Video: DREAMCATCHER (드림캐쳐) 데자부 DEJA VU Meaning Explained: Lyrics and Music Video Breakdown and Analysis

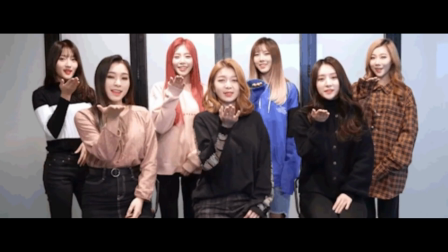6s
Hello and welcome back to Bookish Theories. In today's video I would like to talk about Dreamcatcher's Deja Vu, focusing on a little breakdown and analysis of both the lyrics and the music video.
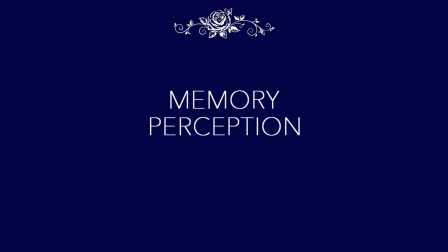17s
Deja Vu is a song that deals with the themes of memory, perception and the dichotomy between truth and lies.
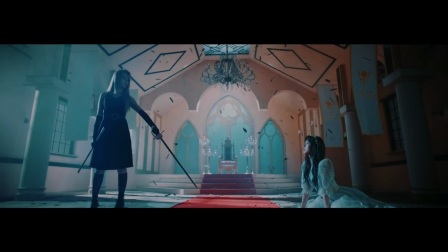23s
The music video reflects these themes by telling an epic story of love, friendship and betrayal,
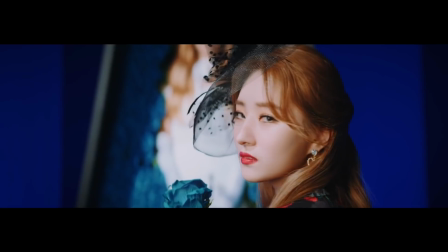28s
and the title itself foreshadows the importance of perception in the troubled relationship they are singing about.
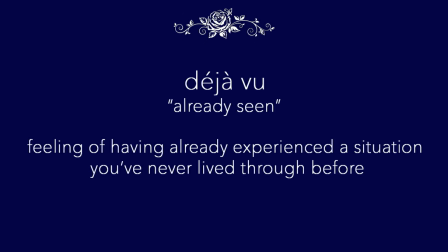33s
In French, déjà vu literally means already seen, and it's the feeling of having already experienced a situation you've never lived through before.
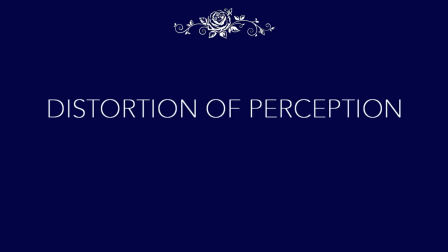42s
On a general level, déjà vu has to do with a distortion of perception that is triggered by the memory of a feeling, a past event or a dream. Déjà vu is a false memory that our mind creates based on our experience, and in the song this idea is perfectly expressed in both the lyrics and the storyline.
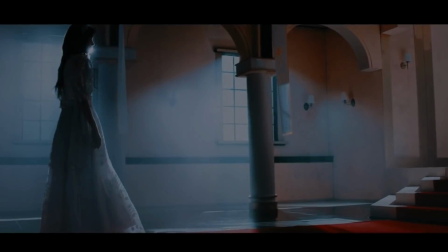59s
At the beginning, we see Yoo-yeon in a throne room.
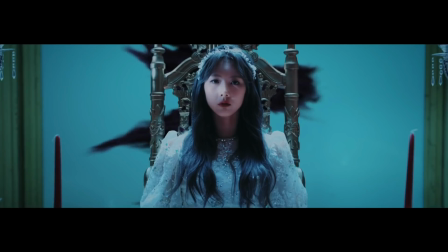62s
She is dressed in white, which represents goodness and innocence, but as soon as she sits on the throne, she is engulfed by a cloud of black smoke.
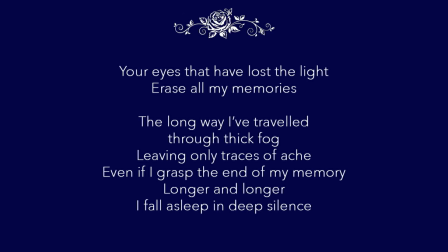70s
This scene is mirrored by the lyrics that mention a thick fog that covers the painful memory of the past. And this is important because, as we'll see later, memory is an essential theme to consider in order to understand their story.
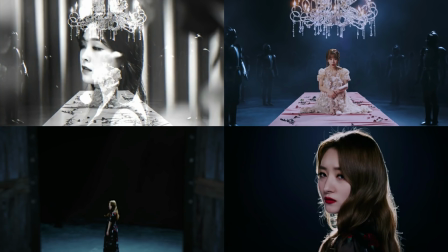82s
After a series of shots that show the members in dark and lonely scenarios, we see Ji-Yoo towering over Yoo-Yoon with a sword in her hands.
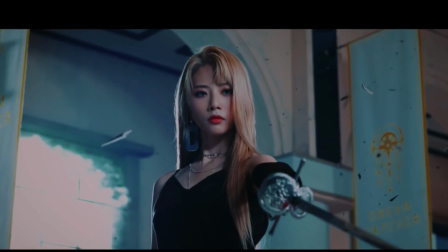90s
She's dressed in black, a color that highlights her evil intentions, and in the scene we get the idea that Ji-Yoo has betrayed Yoo-Yoon for the throne. This sense of betrayal is reinforced by the very next scene, where we see the members in a dining hall.
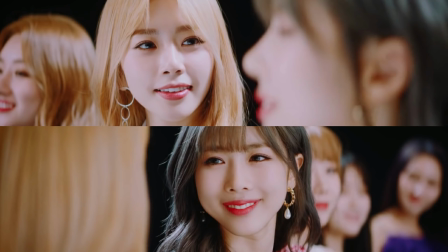103s
This is a flashback of happier times where the girls were friends.
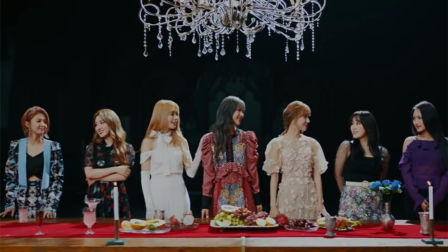107s
In this instance, even if Yoo-Yoon is in the center, it's Ji-Yoo who is dressed in white, which is something that foreshadows their true roles.
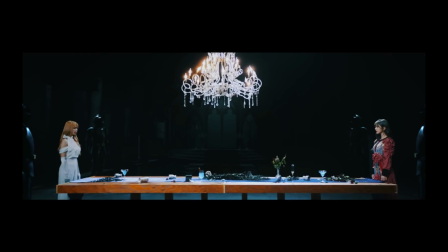114s
In the very next shot, something very interesting happens. Ji-yoo and Yoo-yoon stand on the opposite ends of the table and the other members disappear. Here, the runner and the drinks turn blue, and this is important because blue is a color that symbolizes memory.
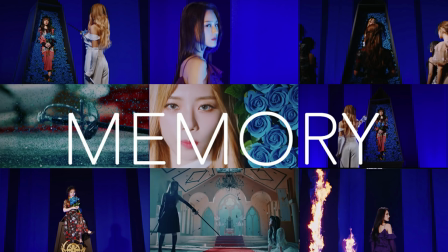128s
Since it's a déjà vu we're talking about, however, the memory here is distorted according to the perception of the girls.
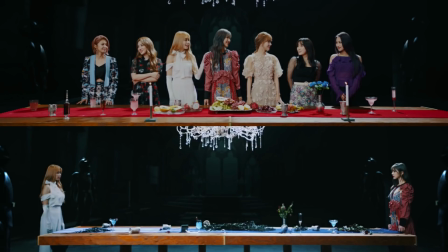134s
If the real memory shows them all getting along, the déjà vu shows a subjective version of the memory, which is not focused on friendship but on rivalry.
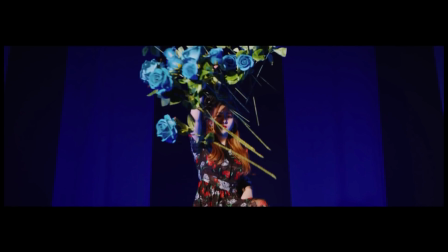142s
The use of color here is very telling because they are employed in couples to express the difference of perception of the characters in the story.
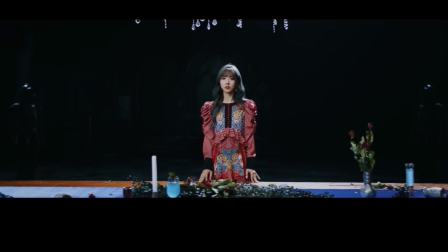150s
Two sets of colors stand out in particular, black and white and blue and red.
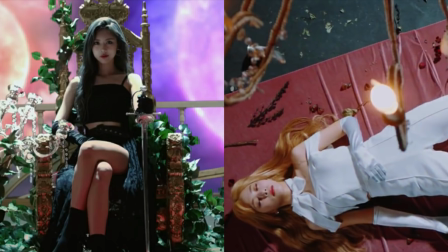154s
Black and white obviously represent the dichotomy between good and evil, but as we see in the video, the people who wear them change according to the character's perception.
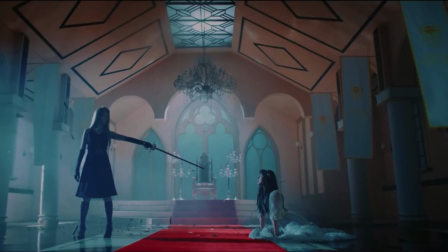163s
From Yoo-Yeon's point of view, she is the good one and Ji-Yoo is the bad one, But when we see the flashbacks and the perspective of the other members,
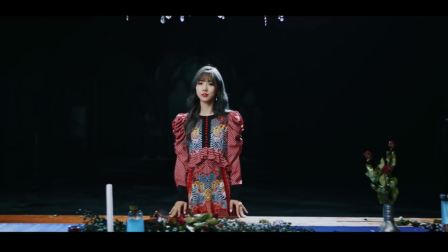170s
Gio is the innocent one and Yuyun still surper. I think that the dress she wears in the flashbacks perfectly conveys this idea. The dress here is blue, red and black. If black represents her evil nature, blue and red may be seen in different ways.
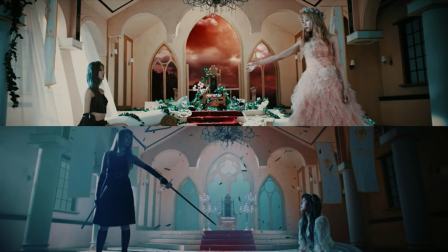184s
On the one hand, they can symbolize the confusing nature of memory, red being the objective truth and blue being the subjective lie we tell ourselves.
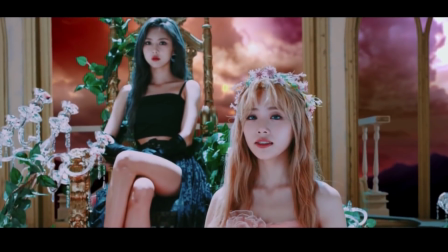193s
On the other, however, they can also represent different views on love, which is something also shown in the scenes with the coffin.
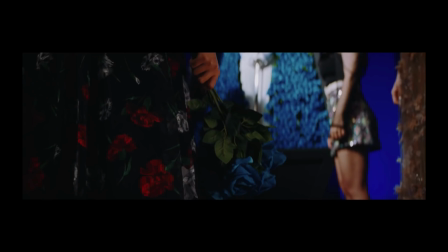199s
Blue roses are a symbol of unrequited love, and in this shot they are compared with the white and red carnations of Sua's dress. The white carnation is a symbol of pure love, while the red one symbolizes deep love and affection. The fact that the carnations are only printed on the dress, while the blue roses are real, however, is very telling,
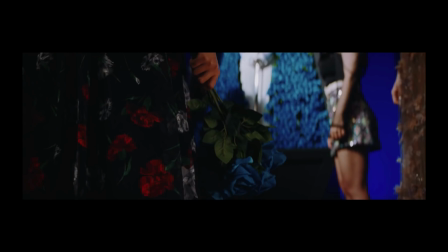218s
because it may represent the idea that lies and pain overpower truth and love completely.
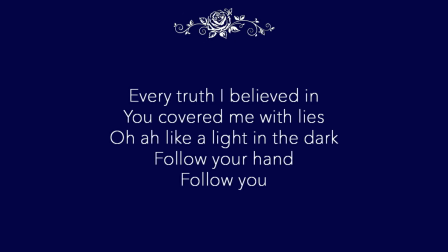223s
The shots of the coffin is paralleled by the lines that say that for every truth they believed the other covered them with lies And the scene is a perfect representation of it.